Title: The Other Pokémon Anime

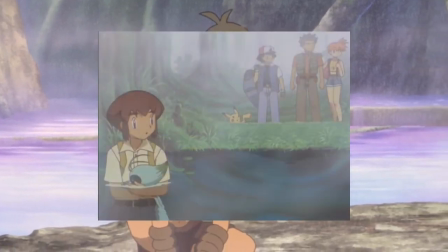The healing water in particular seems to draw not so much on Forever, but rather from the TV special Mewtwo Returns,
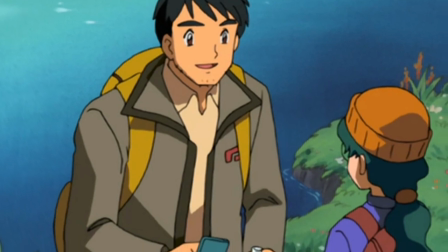in which a pair of scientists are forced to choose between announcing the discovery of a healing spring to the world in order to further scientific progress,
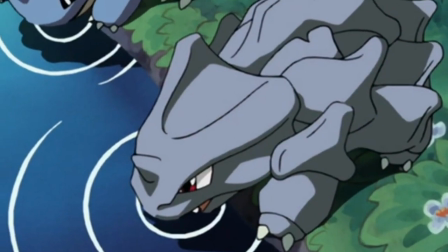or leaving it be so as not to destroy the local ecosystem that the Pokemon call home.
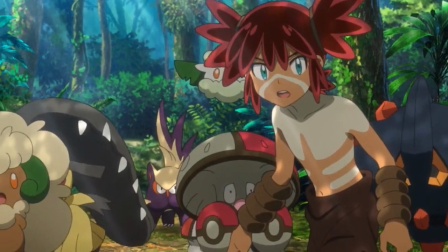This, in conjunction with the cooperation theme that Coco embodies allows this concept to feel relatively new despite previous entries.
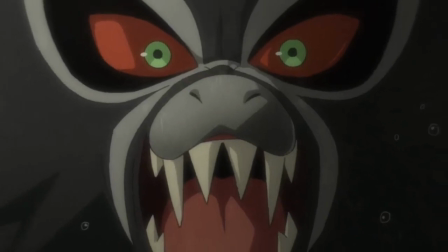And all of this is conveyed through a spectacular display of animation prowess.
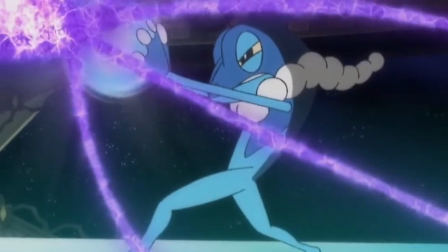Ever since X and Y,
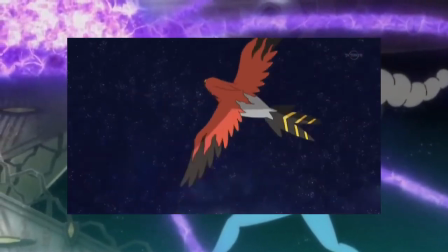the Pokemon anime has become more ambitious and skillful with its overall animation, and this film is no exception.
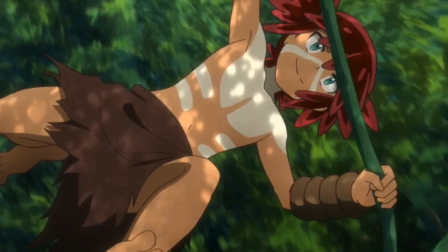The Tarzan idea allows for more extreme camera work in the moments where Koko and Zarud are swinging through the trees,
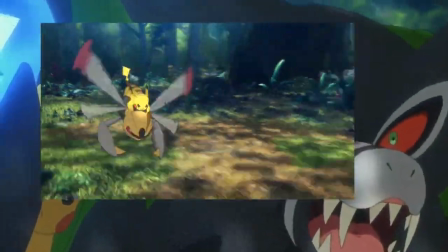with the CG backgrounds allowing for more freedom to focus on the dynamic motions of the characters,
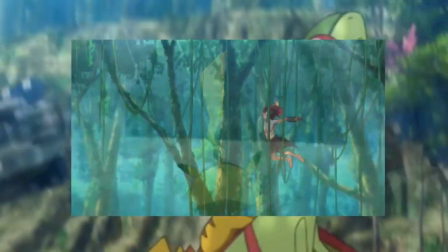as expected from a project featuring Hirotaka Marufuji,
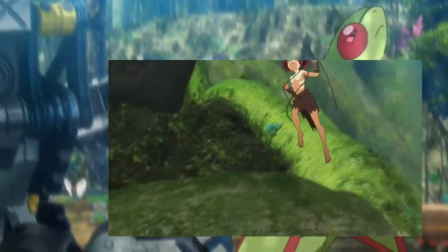more notable for his work on Kabaneri of the Iron Fortress and Attack on Titan Season 2, as one of its animation directors.
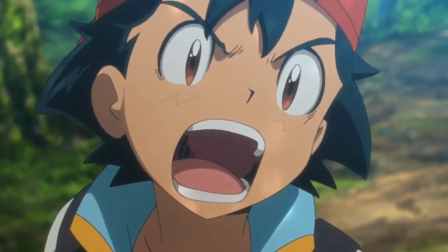The characters themselves remain as crisp and clean as ever,
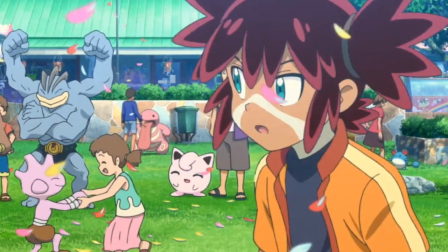and the overall vibrancy of the color design gives the film an eye-catching pop.
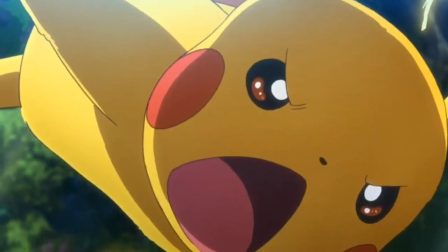Having binged all of the Pokemon films myself a while back and seeing just how wide the range of quality can be,
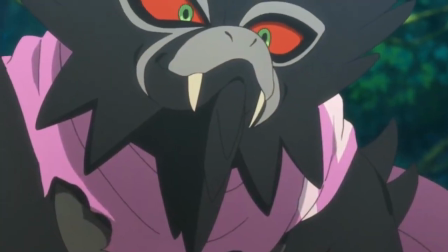the fact that the past few have been so high quality gives me immense confidence that these films will continue
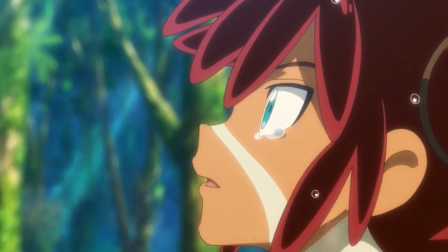to deliver unique yet comfortable and engaging Pokemon experiences for the foreseeable future.
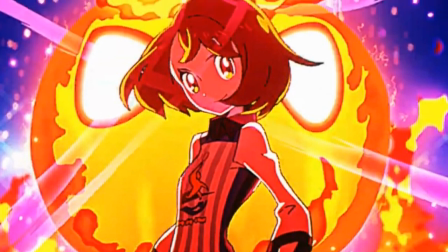Speaking of unique projects, remember that time Pokemon made a legit music video?
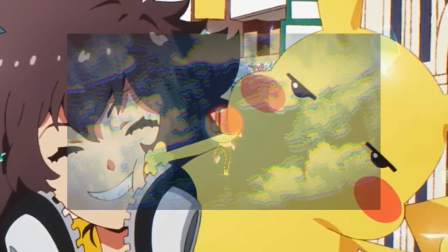Yeah, there's no way I could do this analysis without mentioning Gotcha,
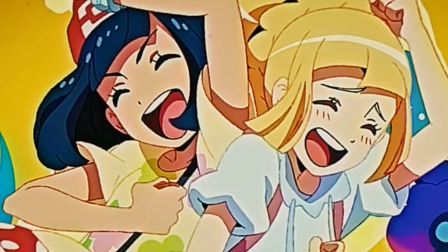as it's easily the densest crystallization of the thrills and excitement that Pokemon has to offer.
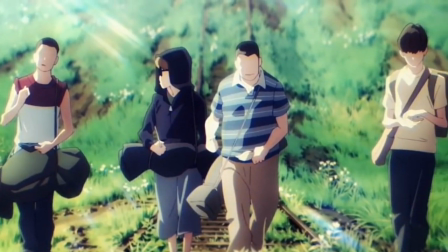It's difficult to say something about this video you probably don't know already since it was such a massive success,
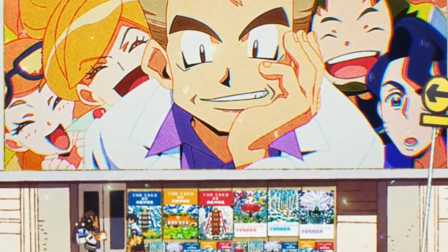but it bears repeating just how incredible this project is.
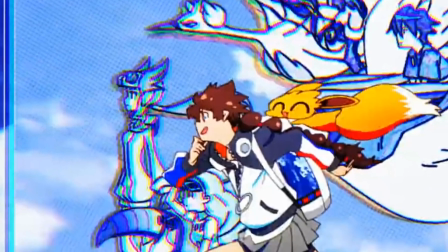On the whole, the most striking aspect of this video is how well it balances nostalgia with an actual narrative throughline.
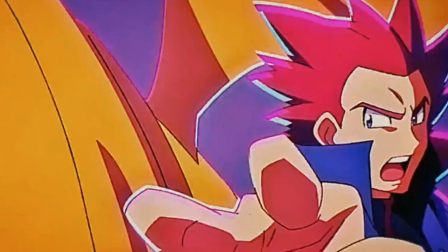It would have been so easy to make this a project of pure fan service,
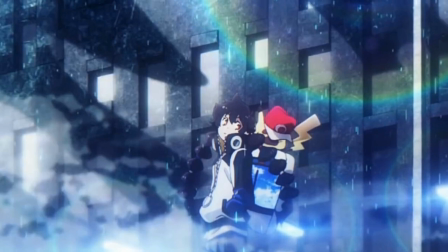but inserting the two trainer characters as visual guides to help us traverse the many nods to past Pokemon entries gives
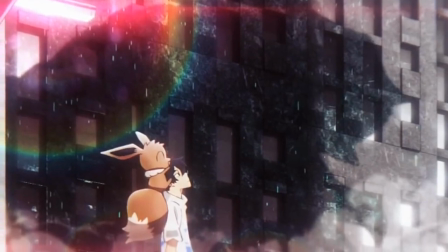this video a strong flow to keep us engaged as we're bombarded with an abundance of iconic characters from
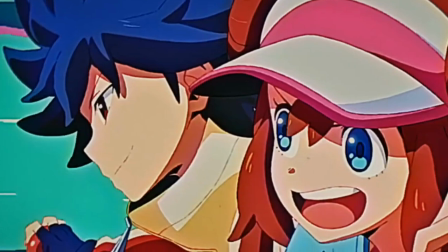all over this franchise. Along with that, the timing against the beat of the music is top-notch,
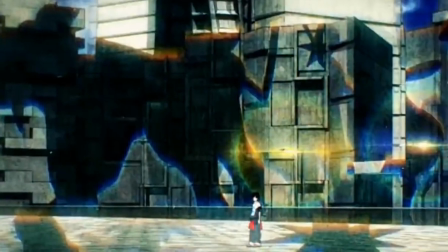picking the perfect moments for a long build-up to a climax before unleashing a
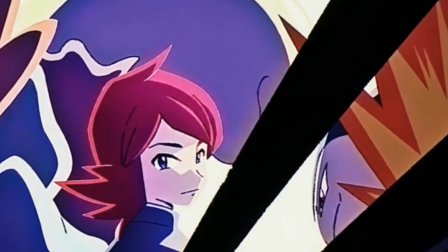tidal wave of visuals evoking memories of generations gone by.
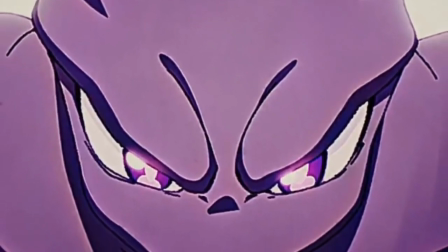It's no wonder that this video is so expertly crafted considering the staff behind it.
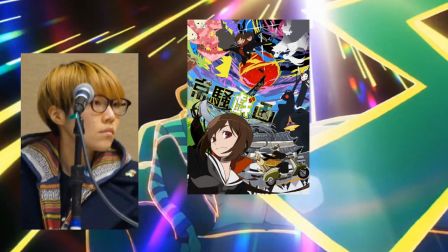Rie Matsumoto, known for her work on Kyoso Giga and the first season of Blood Blockade Battlefront,
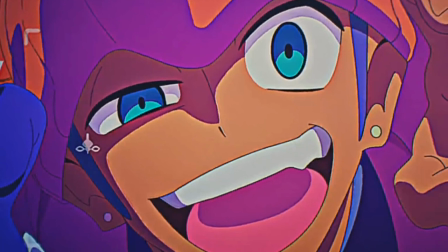serves as director and jams as much of her style and directorial excellence as possible into every frame of this video,
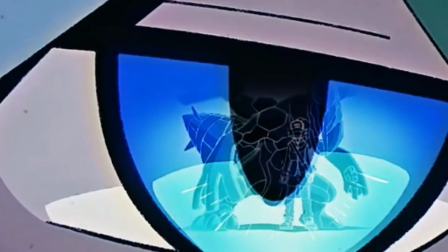from her masterful control of framing and movement,
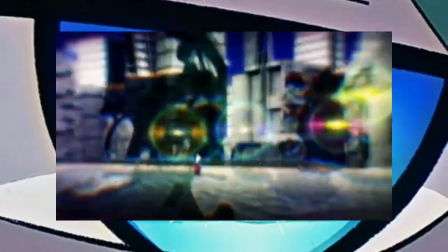to her tendency to stuff her work to the brim with visual easter eggs that take dozens of rewatches to fully parse.
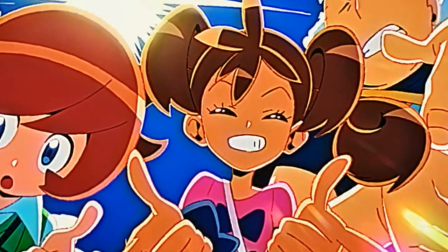Speaking of visuals, the animation was done by none other than Studio Bones, and as such,
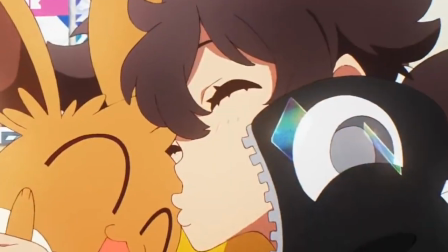looks absolutely phenomenal front to back,
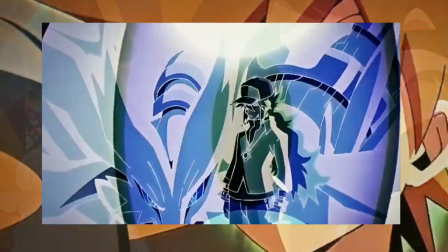and is helmed by some of the strongest talents in the industry like Yuki Hayashi and Yutaka Nakamura,
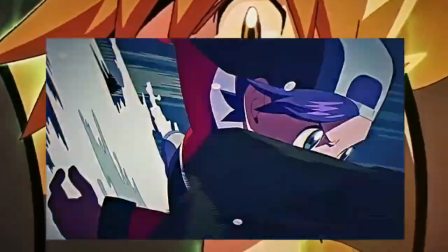the latter gracing us with this insane cut of the battle between red and gold at Mount Silver.
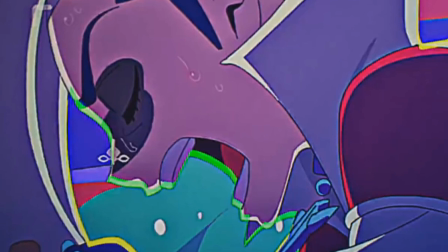And, of course, this is a music video after all,
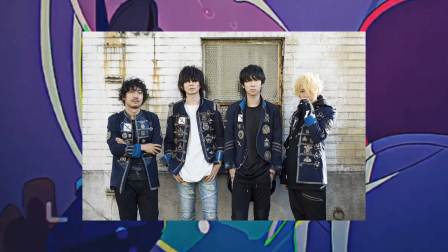and so Bump of Chicken deserves just as much praise for contributing the song Akasha.